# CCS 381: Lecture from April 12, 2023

about this the two-sided nature of this character you cannot forget that he's a stunt driver but also a stunt double that terms is also used and therefore that alludes to him playing different roles pretending to be human when his true nature is that of nocturnal superhero and in fact the only time you see him with this jacket is when with Irene is when after the driven on the Los Angeles River found this incredible pond at sunset then they go out again at night and as I said the first time that he is inviting her into his world so he's wearing the silver jacket to show her who he really is like Superman and Lois Lane it's like he's about to reveal his true nature to her by number one taking her on his usual night drives that are the only thing that gives him peace and comfort where he feels in harmony with the world and also number two he is there to protect her right so that's his dream of becoming a real hero. I'll show you who I am and I will protect you. And this, of course, doesn't go the way he planned.
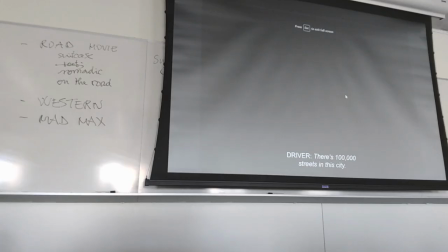Okay, and this is the very beginning of the film.
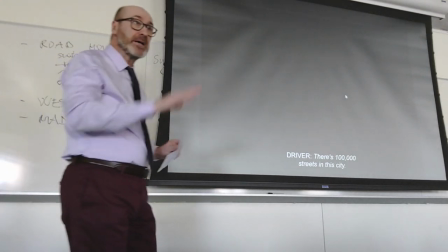Fading from black into his apartment overlooking downtown Los Angeles.
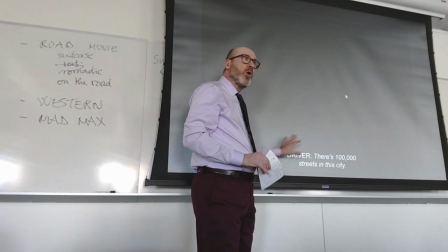And all the details in here. And all the talk that is done by the driver is to the effect that he is in control,
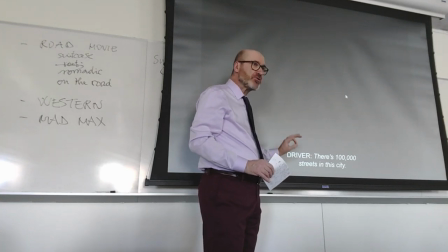that he gives instructions, precise instructions to the criminals.
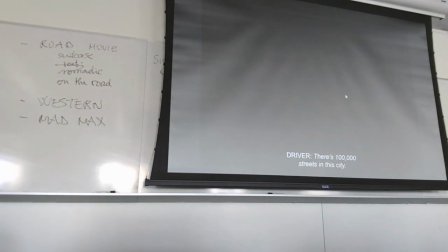And of course, this works for him initially. It doesn't work as soon as he meets with Cook, right?
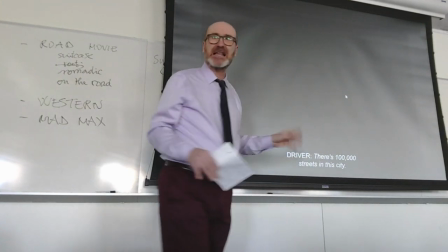Because with Cook, he will try to repeat the same script. I do this, I do that, I don't do this,
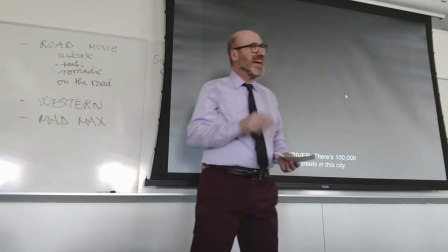I don't do that. and Cook looks at him with this kind of sardonic smile and then says, well, this is what I have in mind.
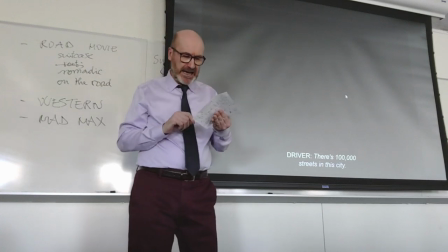This match for standard. All the while, he's writing on his hand. This match for Blanche and this match for you.
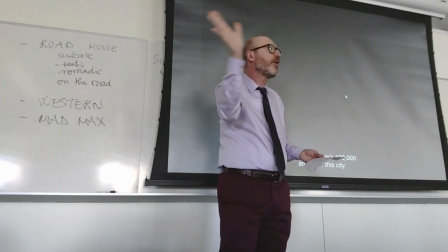And what he was writing on his hand was F off, right? So it's not working.
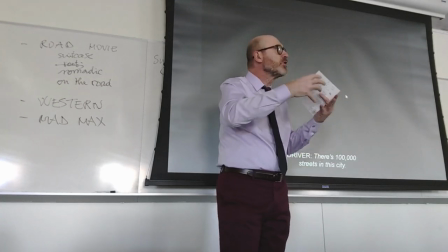It's the frog and the scorpion. There is no deal that can be successful there,
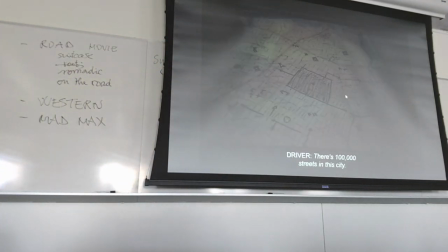okay? but initially here's the superhero very much in control you see that he is controlling the city that he knows the city
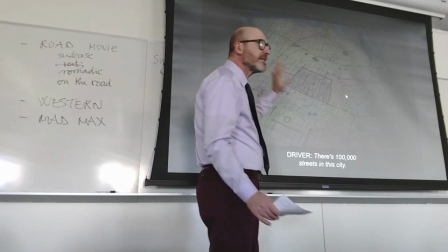very well and through all the symbols and the arrows and the plans you know that he has a thousand different tricks that
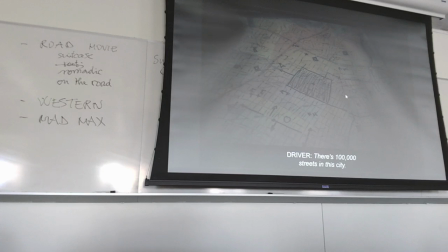he can apply to his mission to complete his mission and successfully escape from the police, right? And from this shot,
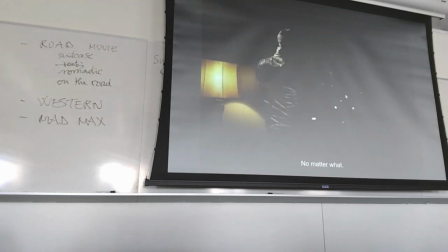you move to him, and again, you have him in this position that is typical of a certain kind of superhero
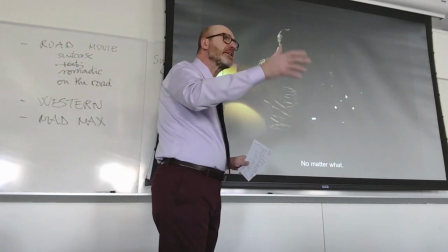who is watching over the city during the night and protecting someone,
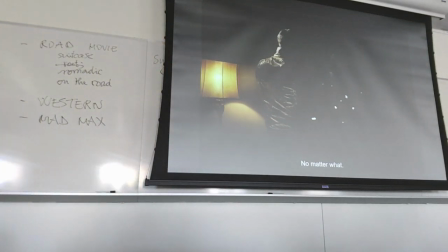right?